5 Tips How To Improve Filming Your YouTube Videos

Let's take a look at 5 tips you could use for improving your YouTube videos. The first tip is to vary the angles you film from, even in the same scene.
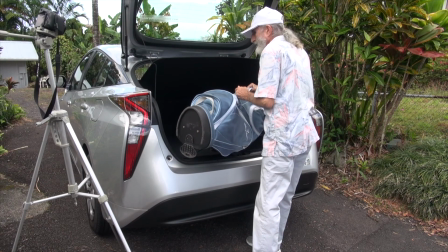0:17 It gives the viewer a clearer picture of what you are doing.
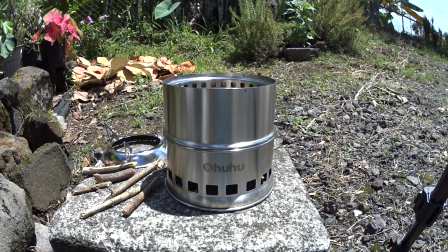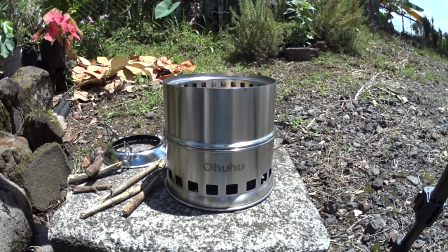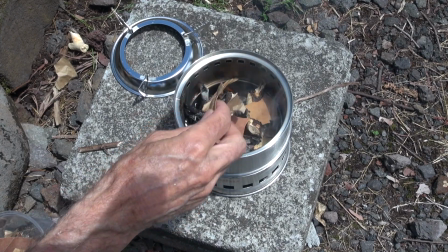The second tip is to use simple backgrounds when possible.
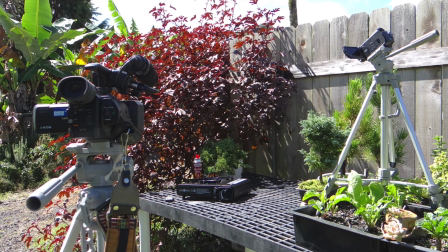0:43 It better focuses the viewer's attention on your subject. Here I narrowed the frame to make it less cluttered.
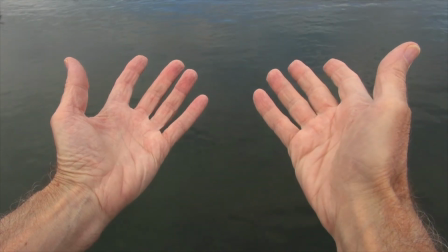0:54 Here I used plain water as a background. And here a tabletop was the background.
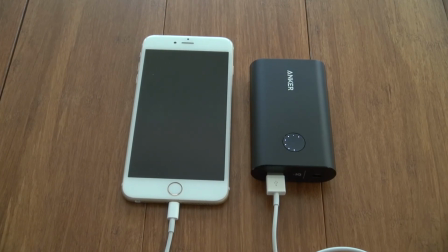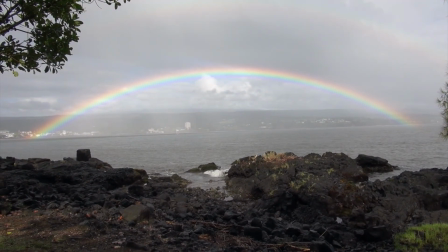1:08 Using a green screen is an advanced technique that allows you to put any subject in front of any scene. The third tip is to use close-ups or macro shots. They bring your video into sharper focus and detail, especially when someone is working with their hands.
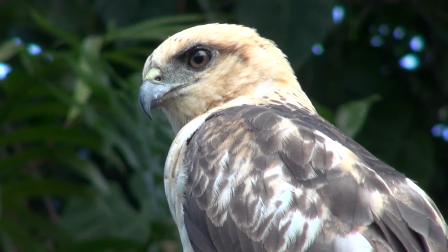1:33 I was lucky to get close to this wild hawk, but enlarging certain areas make the video even more interesting.
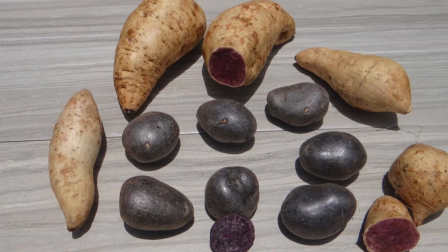1:42 The viewer gets a better sense of the vibrant color in these purple potatoes. The fourth tip is to study the camcorder monitor. Check and double check the scene in the monitor.
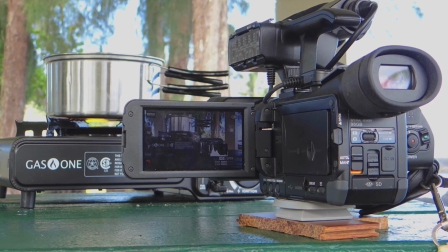1:58 Look at the frame to find anything out of place.
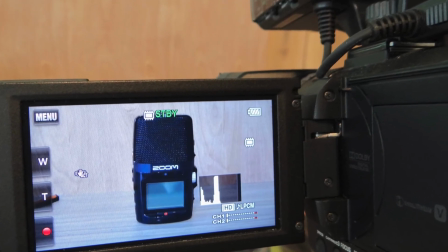2:01 Here there was a gold pen on the left edge that I didn't see until I cleared the display information on the screen.
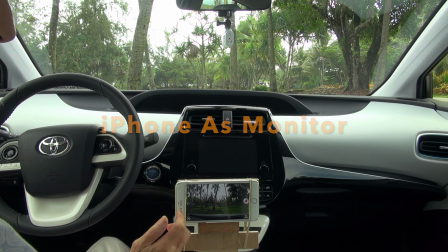2:14 Using my iPhone as a monitor for my action camera. This is the fifth and last tip. If you can, have at least 2 or more cameras.
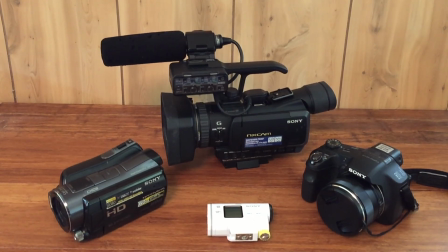2:30 These are my cameras.
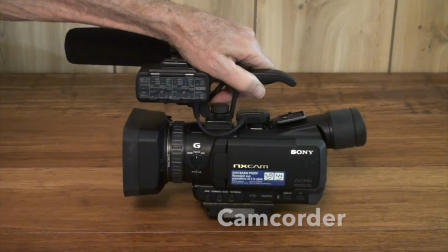2:34 This is my Sony NX70 prosumer camera that I've had since 2013,
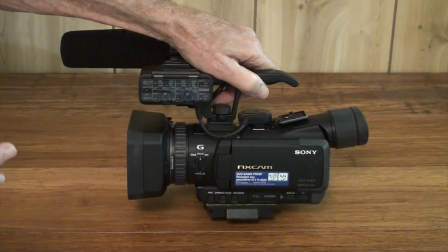2:42 and it's the workhorse. I use it for as much as I can, the go-to camera.
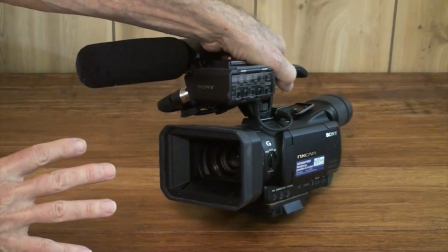2:49 And it has doesn't have a long telephoto lens, but it's adequate, and it has
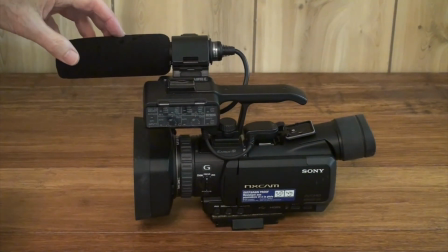2:59 a shotgun mic with it, and also
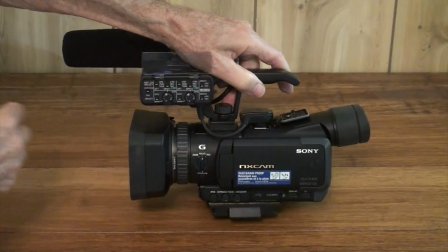3:04 XLR inputs that you could adjust the audio and hook up other microphones,
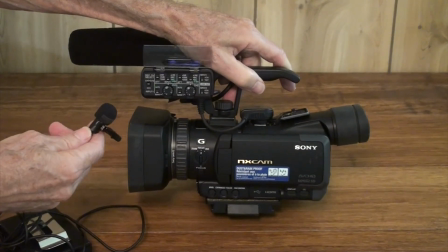3:10 like I have this lavalier or lapel mic.
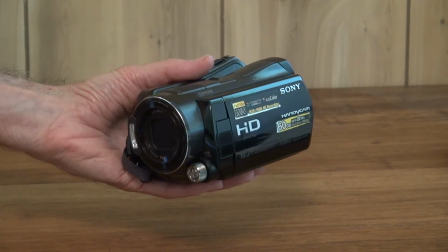3:16 This is my Sony SR11 camcorder that I've had the longest.
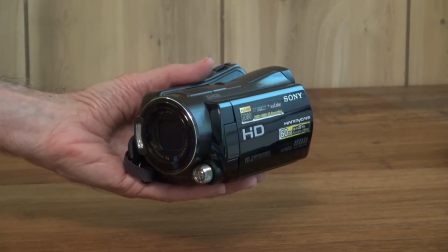3:22 I've had it since 2008, and I use it as a second camera now to film a different angle, or a different angle of the same scene as I'm filming, with my NX70.
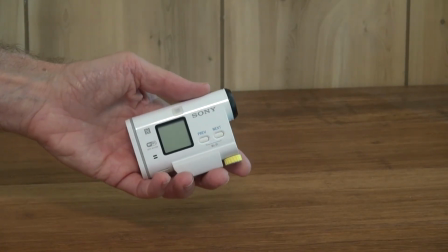3:40 This is my Sony AS100 action camera that I've only had for a couple years now. I use it for filming through the windshield in the car as I drive, and as I walk hiking,
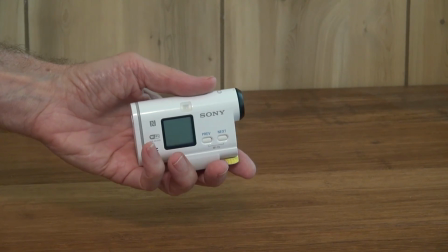3:54 I use it sometimes to show it from the perspective as a hiker or a walker.
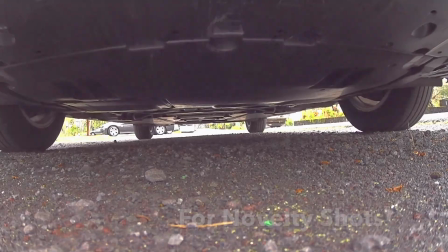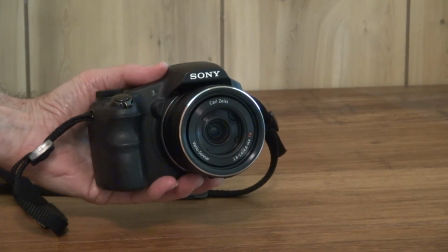4:05 This is my Sony HX200 I've had since about 2010.